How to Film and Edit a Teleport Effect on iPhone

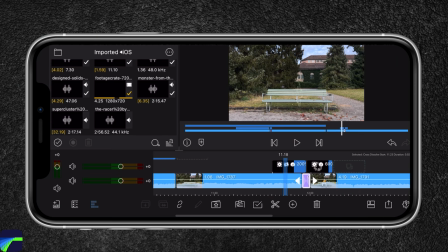20:44 But before we do that, I'm actually gonna resize this.
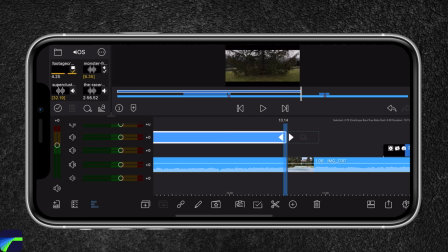20:49 I'm gonna stretch the letterbox all the way till the end.
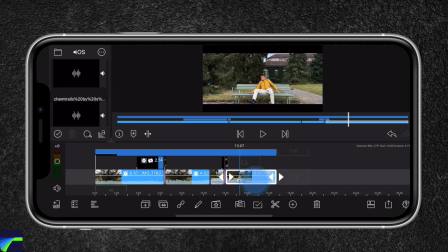20:58 I'm gonna reposition the clip. I'm gonna head over to frame and fit.
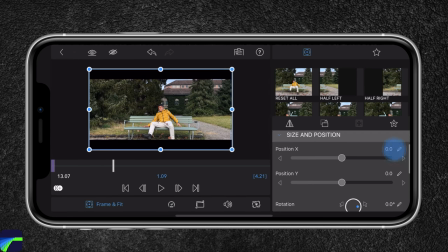21:06 And again, I'm gonna crop in to around 105. And I'm gonna reposition it. I think this looks great. And I'm also gonna change the rotation like that.
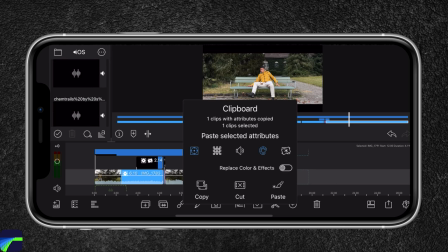21:25 I'm gonna head back. I'm gonna copy the position.
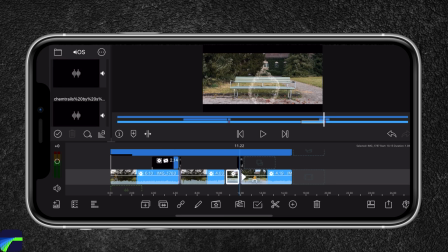21:29 I'm gonna select this clip over here and paste the position. Okay, boom. Looks great. Let's now add our shake to our second clip.
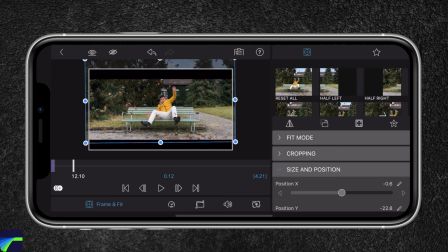21:43 So I'm gonna double tap on it and I'm gonna move the cursor all the way to the beginning. And I'm gonna select the keyframe button. I'm gonna move one forward. I'm gonna change it. Move one forward again.
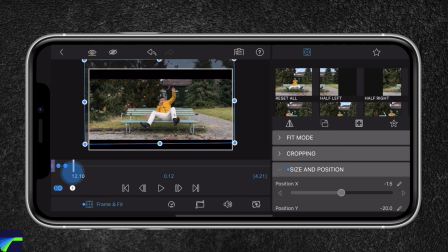22:06 Move one forward. Move one forward. And the last one. Play it back.
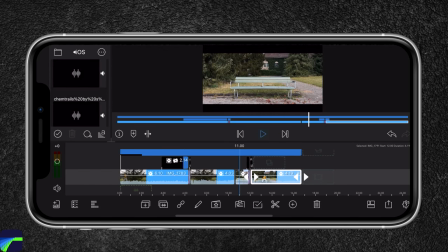Oh, that looks great. So the next thing we're gonna do is actually add music and a sound effect to this clip, because without it, just doesn't sell the effect that much. So I get all of my music and sound effects from Artlist. Now, if you guys are interested, you can sign up through my link, which you will get 2 months additionally for free. Now, we're actually gonna head over to the other project since I already color graded the clip and added music and sound effects to it. This way I can show you better how I layered those sound effects.
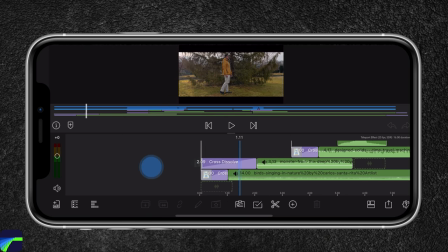23:08 So this is how I layered my sound. So this is how it sounds like adding just the sound effect.
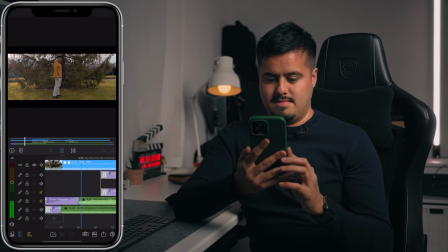Now let's play it back with the sound effect and music.
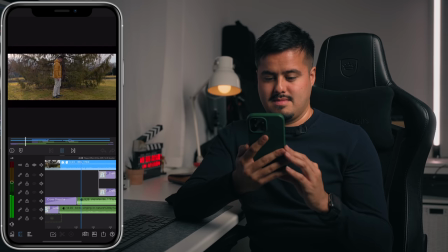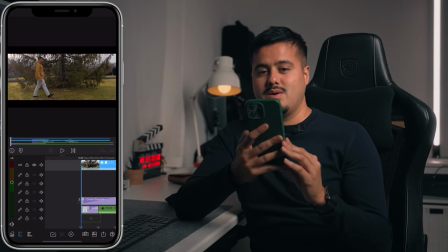23:52 So when adding sound effects to your video, you want to add like whooshes, risers, and atmosphere to your video.
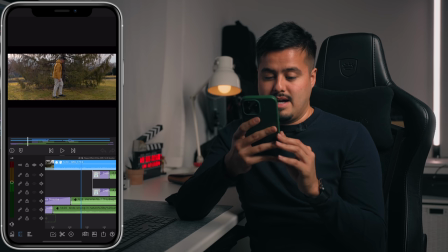24:02 So I actually added birds singing in nature so that we have some of that ambient sound going on in the background.
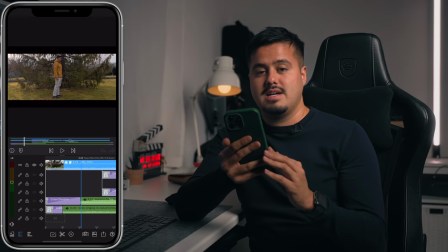24:10 I actually also recorded some ambient sound with my iPhone that I used in this clip. What I also did is actually added some risers as well to create sort of tension in my video.
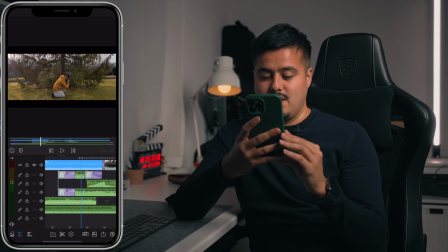24:25 And then I also added these rise hits where the sound effect starts to build up,
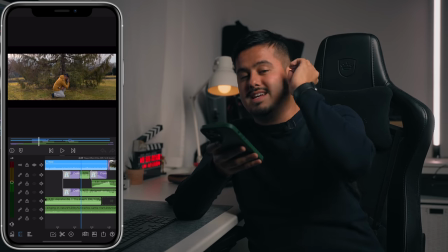24:32 and then as I teleport, you hear this hit sound, which again helps sell the effect.
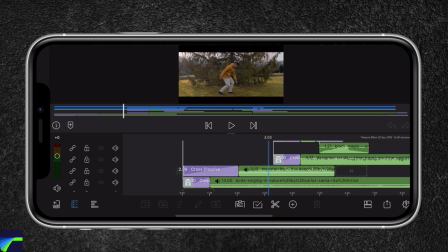24:41 See that? Now I also added cross dissolve to fade in and fade out those sound effects.